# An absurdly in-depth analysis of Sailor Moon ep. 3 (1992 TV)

This is Otaku Station, broadcasting anime analysis to anyone who will listen.
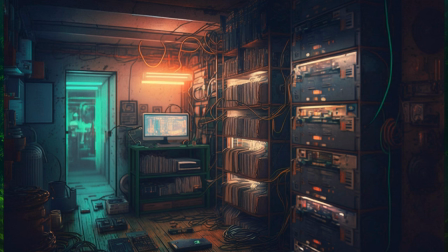(0:19)
We have a basement archive full of an ever-growing collection of anime media. We dig deep into the great anime of the past to give you the context you need to fully appreciate the best this medium has to offer. Let's jam.
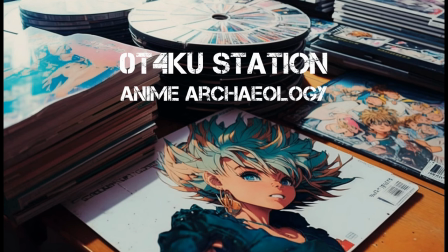Welcome to the broadcast. I hope you're having a good day wherever you happen to be right now. This is Otaku Station, where today we'll be talking about episode 3 of the original Sailor Moon. Before we get into that, we do have a guest family staying here at the station, and if you've been following us, Bunny, their daughter, is... quick update, turns out she's an anime fan now. She's been watching anime constantly ever since I sat her down in front of Goldfish Warning a while back. And so I think another fan is made, which is kind of awesome. But her family's leaving today with her, don't worry. So that shouldn't be a problem. But before we get into the analysis, I actually want to talk a bit about the animation of Sailor Moon up through this third episode. So let's head into the animation room for that.
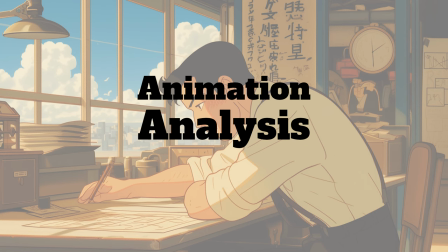Welcome to the animation room, where we're going to dive into the animation of the first three episodes, at least, of Sailor Moon. And there are four things I want to call out here. The first is the overall color scheme of Sailor Moon.
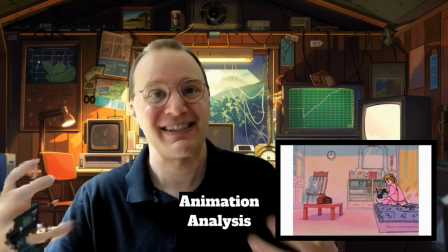(1:57)
You'll notice here the use of a lot of pastel colors, very soft colors.
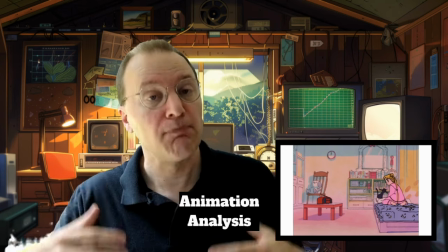(2:02)
And I want to call that out because when you look at modern Magical Girl series, they tend to use bright colors.
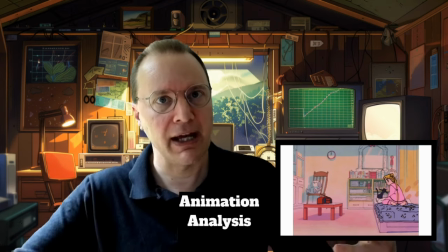(2:09)
Not dark ones, but bright ones. And Sailor Moon's using a softer palette.
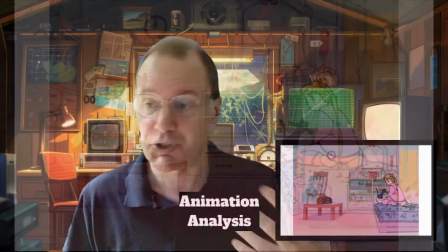(2:16)
You see, even her pajamas are a light pink color.
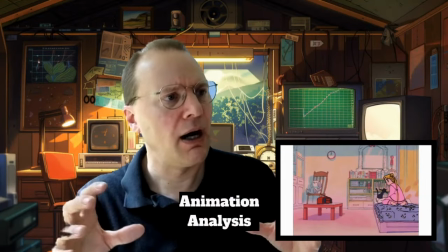(2:20)
And indeed, the boombox is a kind of a dusky red, not really a bright red.
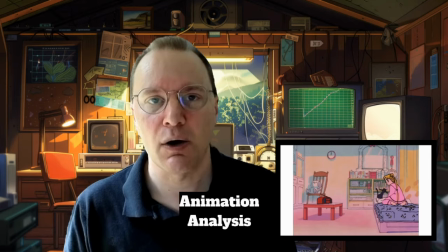(2:27)
And I think this gives the show a really distinctive color scheme.
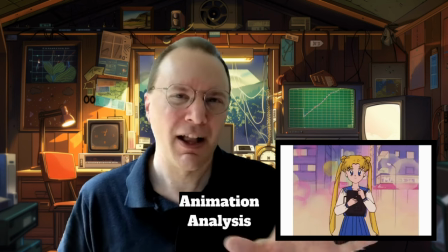(2:31)
You see this in this shot as well, which is set during the late afternoon, early evening, sort of a dusk golden hour period.
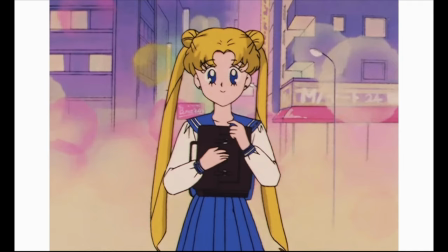(2:39)
And you'll notice the use in the background of more purples and pinks,
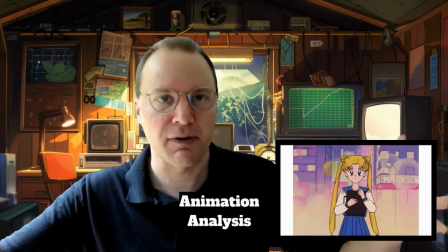(2:43)
and very pastel colors, where you'd think during that period of time you'd use more golden colors, more yellows and browns.
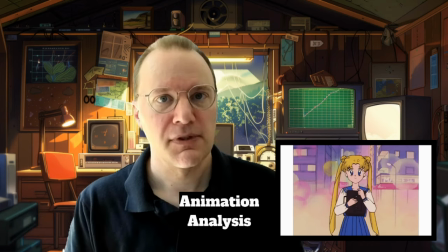(2:51)
So I think this sets apart Sailor Moon from a lot of other shows of the time or
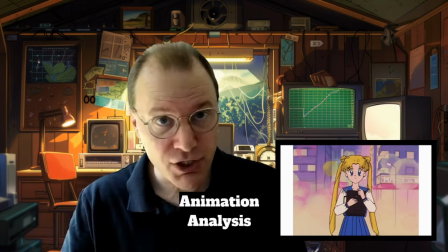(3:00)
of modern times. But this changes when we get to the battles.
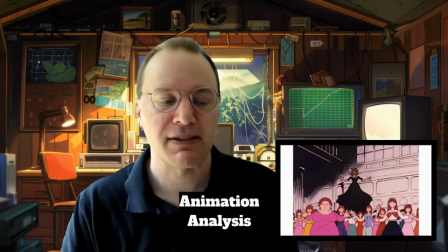(3:05)
I find this really interesting. So you'll notice in a lot of the combat sequences, we go towards darker, stronger colors.
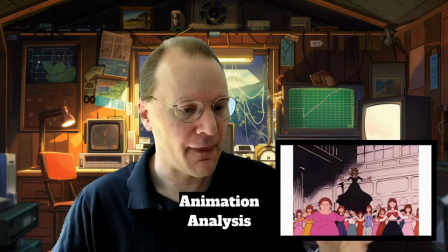(3:13)
In this case, black and white for the background, and then, again, stronger colors for the various characters.
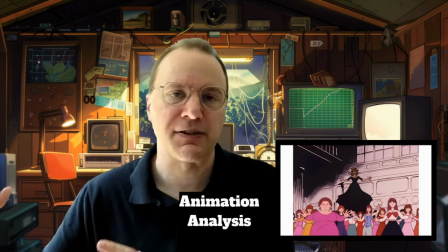(3:20)
And I think this is intentional. This contrasts the battle scenes with what's happening in real life.
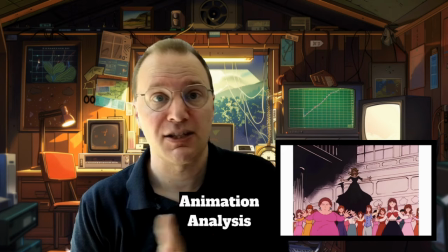(3:26)
Now, I should point out that the battle scenes in these three episodes all happen either indoors or at night.
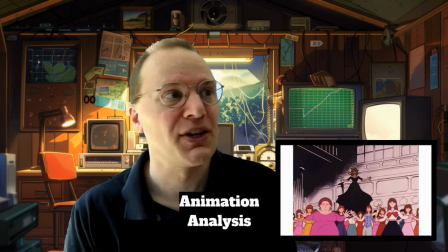(3:32)
But we have other scenes indoors or at night in the show that don't have this high contrast color approach.
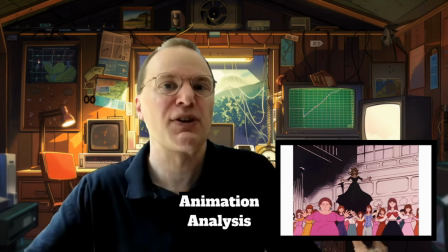(3:39)
So I think this is intentional to ramp up the seriousness of the combat and make it distinctive from the rest of the show.
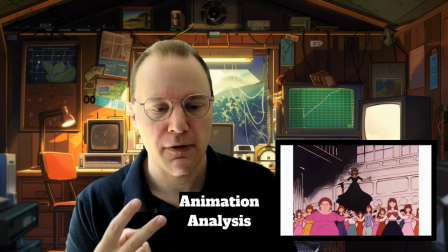(3:49)
That's the first thing. The second thing I want to talk about are the variety of camera angles in each scene.
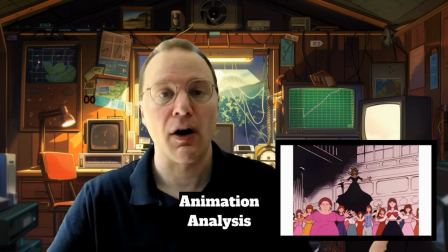(3:56)
And I say that because when you get into a dialogue scene, for example, one character talking to another,
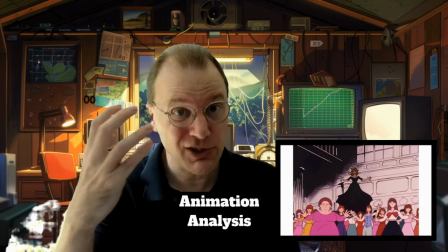(4:01)
an easy way to animate that is to have one shot of one character, another shot of another character,
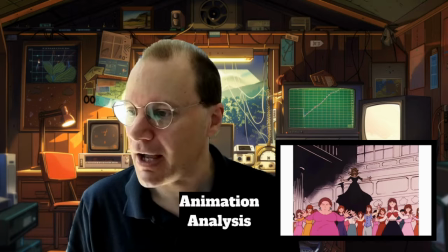(4:06)
and we just cut back and forth between those shots. Sailor Moon doesn't do that.
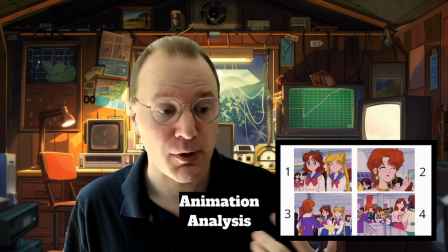(4:11)
Here is an example of a dialogue scene in episode 1 where we start with Usagi and Naru, shot of them.